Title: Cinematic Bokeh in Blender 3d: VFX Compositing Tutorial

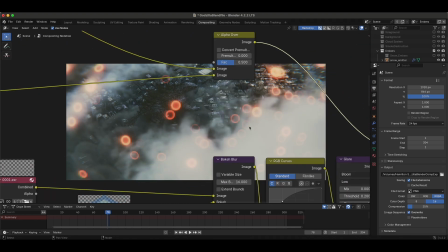We're just using these images to drive how our defocus looks. And we can use any image we want.
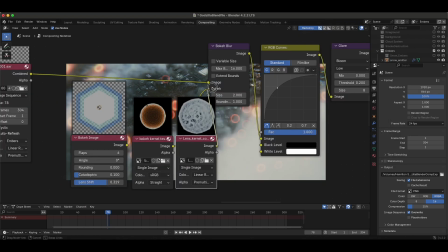We'll try a couple of these here. Try this one next. This is a cool lens kernel. This one looks really good because it's as if the lens is kind of grungy.
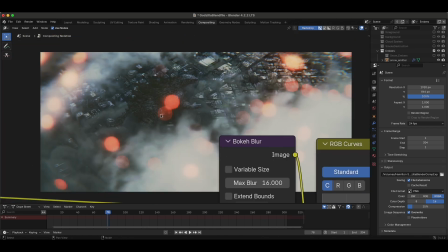You can see from the detail on this image, and this affects how our defocus looks. So this one might be my favorite so far.
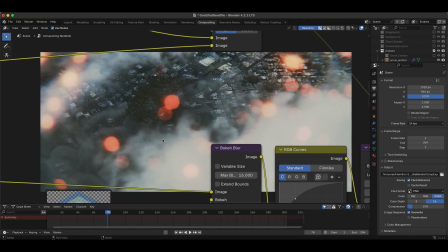It's really, adding a lot of detail to those blurred embers, and we're using just some very basic geometry to drive this particle system,
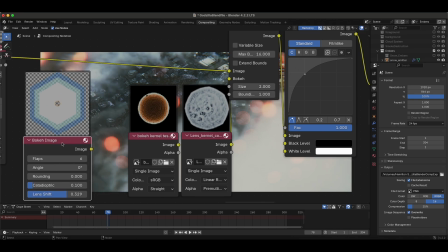and then adding some defocus to it that has a little bit more detail on it. Let's try a couple more here.
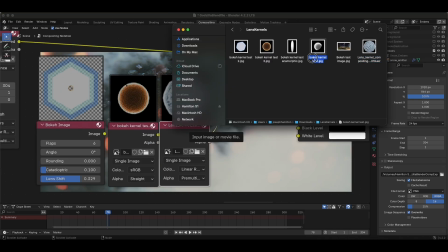One that might be really cool is this one right here. We can try this one out.
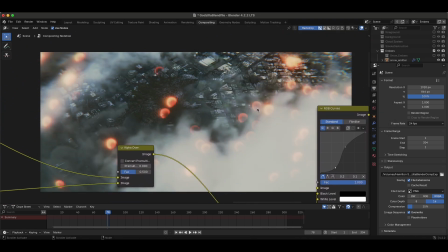This one should be really cool because it's kind of faded on one side. Look at that. So you have kind of a brighter edge on one side. And I think this one looks really great. It's almost as if there's some light coming from off camera somewhere.
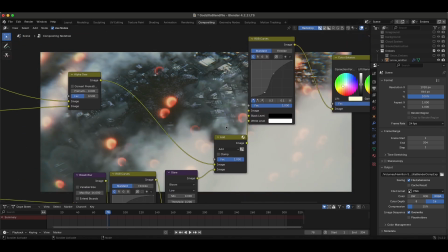And again, you can see exactly why this is happening. It's just this image is driving your blur.
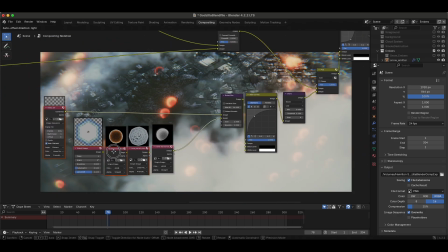And maybe this is self-explanatory, guys. I knew this existed a long time ago, but I just didn't really try to do it in Blender that much.
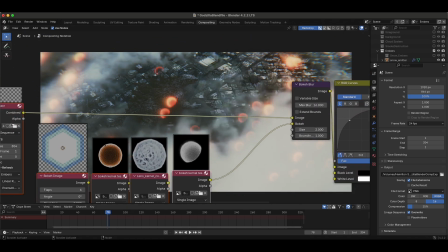So I thought I'd introduce it to you guys in case you haven't used this technique.
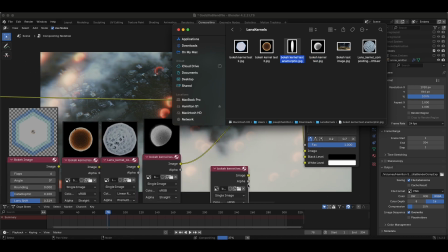We'll go ahead and just try a couple more here just for fun. This one's kind of like an anamorphic look.
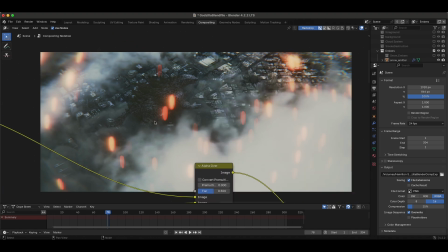It's gonna stretch this one vertically. So this is kind of cool. This could be cool for some sparks or something. Now, obviously this is not distorting those embers as if they're anamorphic, but it's just going to create the shape of this input for the blur on those pixels.
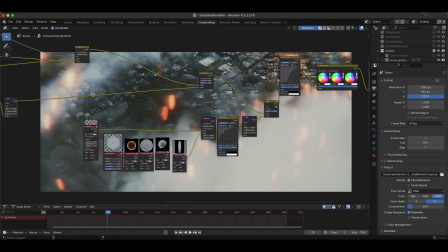So really cool effect, guys. We can literally just take a screenshot of our background, you know. We can use any image.
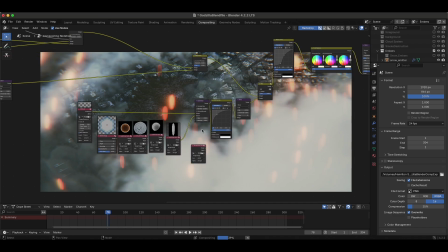We can literally take a screenshot of our background and drag our screenshot into our scene And we can take this screenshot here and plug this into the Bokeh node.
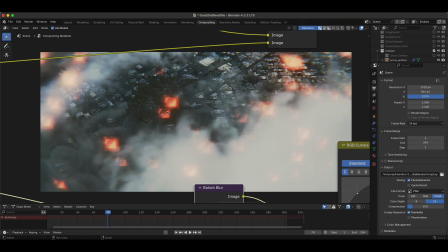And now our screenshot is driving our Bokeh. And that actually looks kind of cool. And we're literally using a square lens kernel of a screenshot of Blender. So, you know, I wouldn't recommend that, but it actually looks pretty cool. You're adding a lot more detail to your Bokeh.
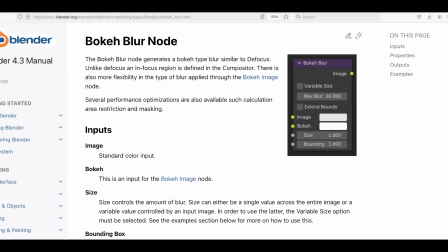But anyways, guys, that is how you can use the Bokeh Blur node and Bokeh images and kernels to drive a more realistic looking Bokeh effect in your compositor.
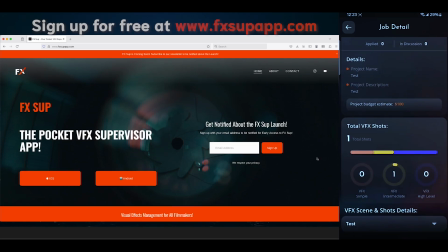I hope this video was helpful. As always, feel free to leave a comment if you have any questions or suggestions in the comment section below.
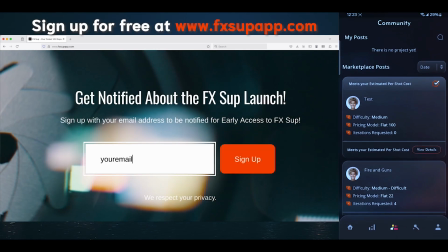Let us know what you'd like to learn next on the channel. Subscribe for more visual effects and filming techniques, and I'll see you next time.